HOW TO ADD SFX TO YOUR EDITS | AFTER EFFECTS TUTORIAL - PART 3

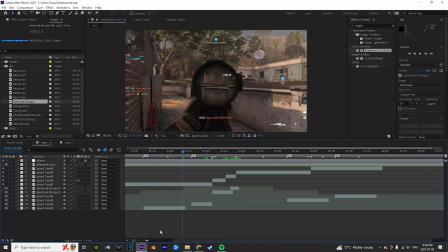(4:21)
So I'm going to go back to the other shots here.
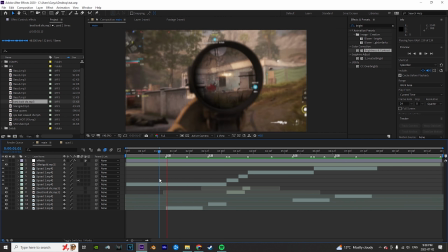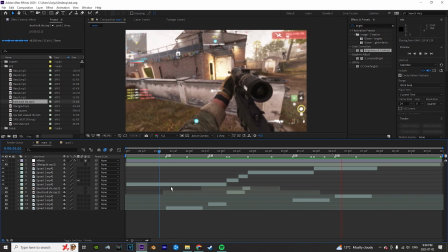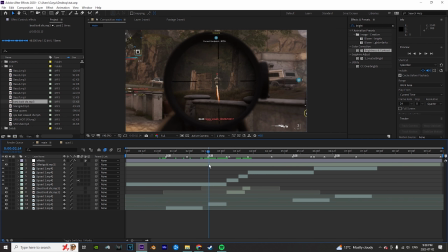(4:34)
So everything else is pretty good. So I showed you an example of slowing down a shot to make it sound better. Adding in the bolts. Now we're adding some impact. We'll start off with here because we have the vertical shake, the Y shake, to build up.
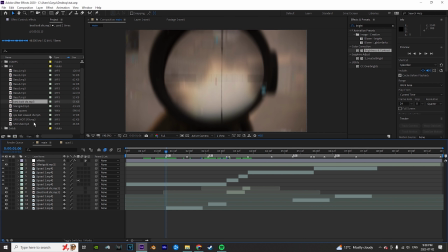(4:48)
So to do that, we have some sound effects here.
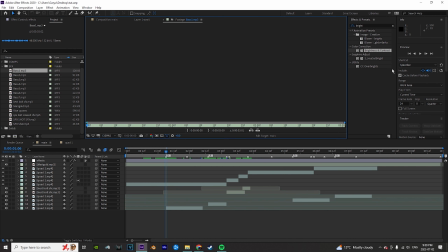These are all pretty hardcore sound effects. So none of them are really good for this song.
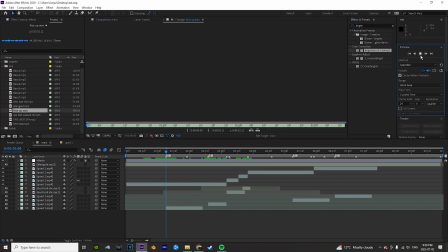(5:09)
but I have one here that's a little more chill. So that's what we're going to use here.
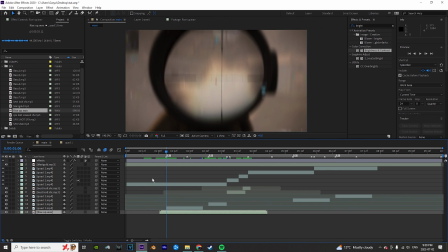(5:15)
So it's called Rise Up. So we're going to drag that into our comp, open it up, find where it builds up and has the impact sound.
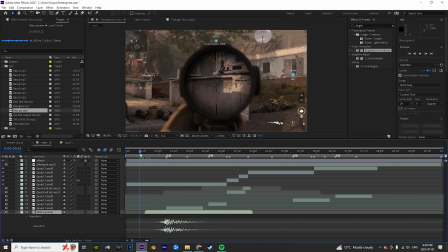(5:22)
We're going to put it here, and then we're just going to watch and see how it looks.
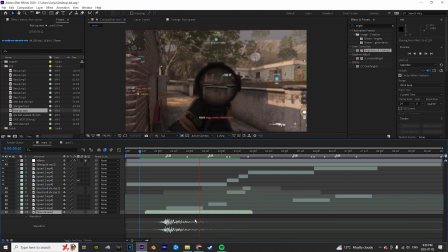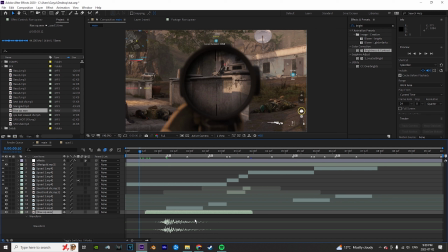(5:33)
A little ridiculous for this song, but as far as the sound,
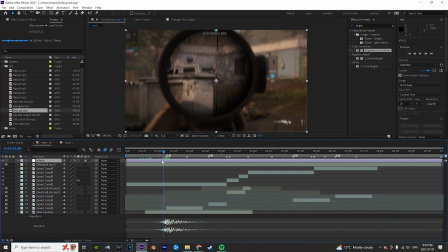(5:39)
the length and everything with the shake I already have in there, it lines up well and really does sell the effect.
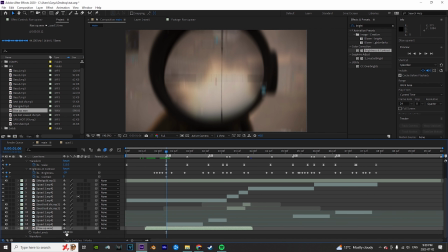(5:46)
Just for the sake, because of this edit's pretty chill, I'm going to turn it down quite a bit, maybe -5.
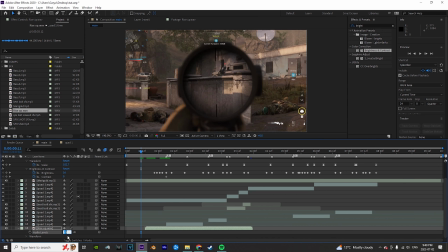(5:55)
Maybe even a -8. Now some people like to take this and apply it to like every shot.
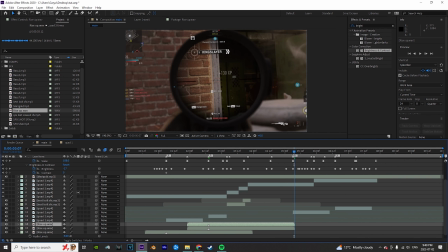(6:07)
For me, it really depends on the edit.
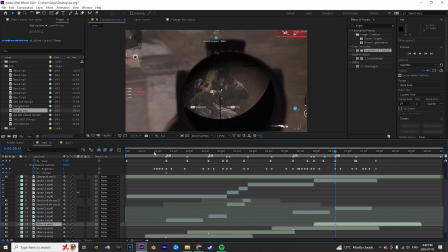(6:13)
Definitely not for this edit. Let's just play it.
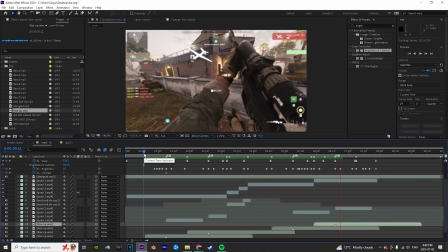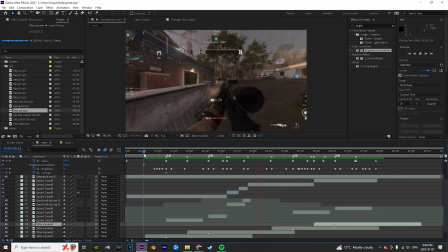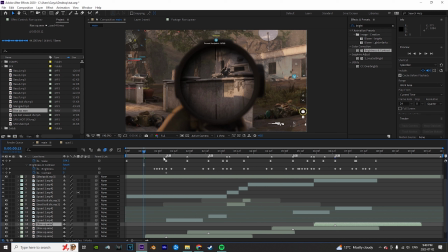(6:27)
It can get repetitive. It can sometimes fit and sometimes not fit and look funny, sound funny.
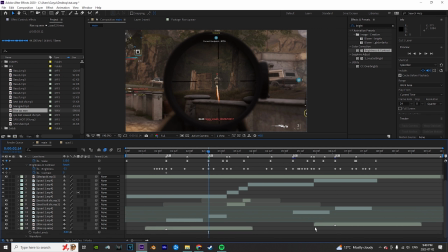(6:33)
So I like to only do it on certain shots to make those shots stand out.
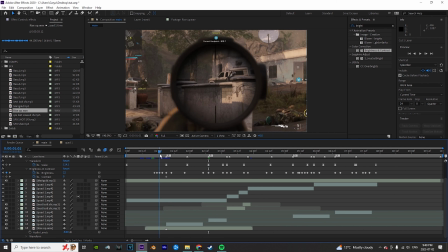(6:39)
If they have the effects that go along with it, just a build up or a really big flash or something.
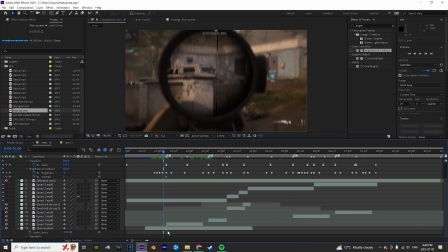(6:44)
Or sometimes I might put something subtle like this on every shot, but use one of these big bases instead on the main shots to make them stick out. But again, it's all based off your song and the vibe of the video. This definitely does not call for booms and bass.
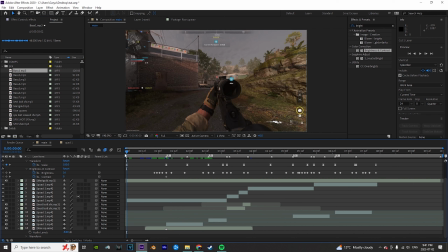(7:01)
So let's just watch it again.
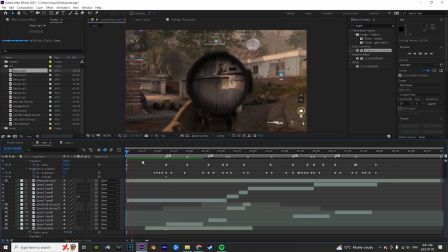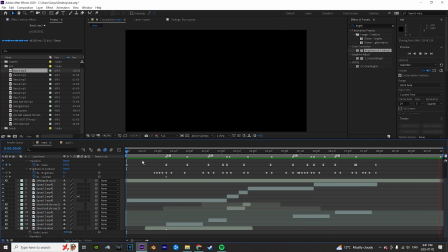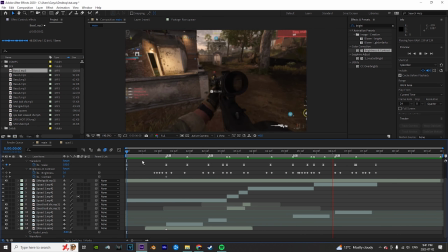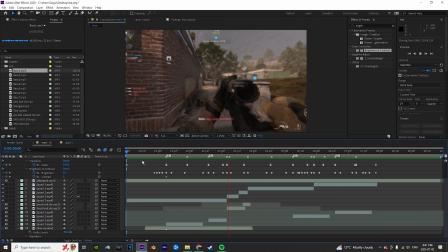So something we can do for those cut transitions,
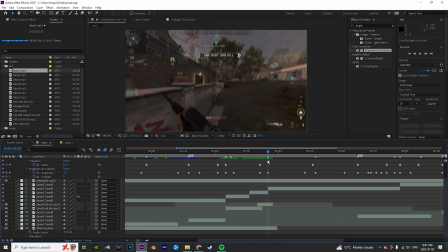(7:34)
cuts to a new clip, so like something like here, is we can add some bass, which I didn't grab any of these yet.
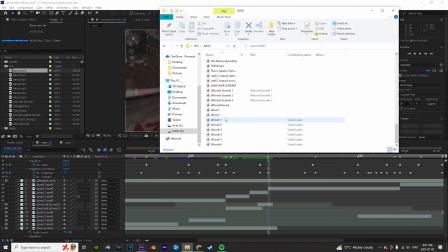(7:44)
So let me go into bass here. Something a little more chillax. This whoosh here.
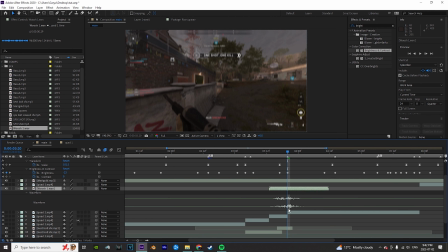(7:54)
You can bring that in there and kind of sell the quick transition. So again, find the spot where it builds up and hits, and you just got to listen to it and edit from there.
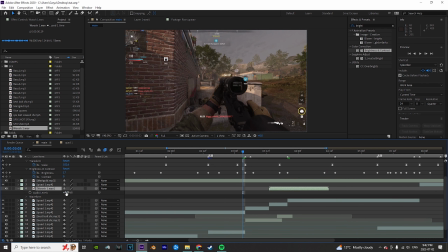(8:05)
So looks pretty good. Maybe a -5.
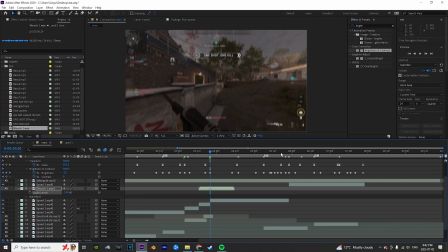(8:14)
Alright, I like to mark that, so if I want to reuse it, for example, like here, I know exactly where to line it up. I don't have to open it up.
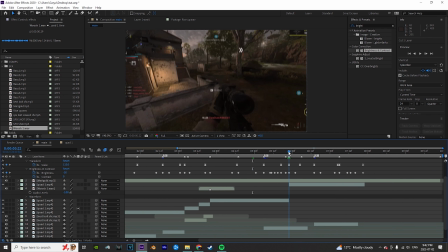(8:25)
That doesn't really fit there. I think it looks awkward. But what might actually work is Rise Up.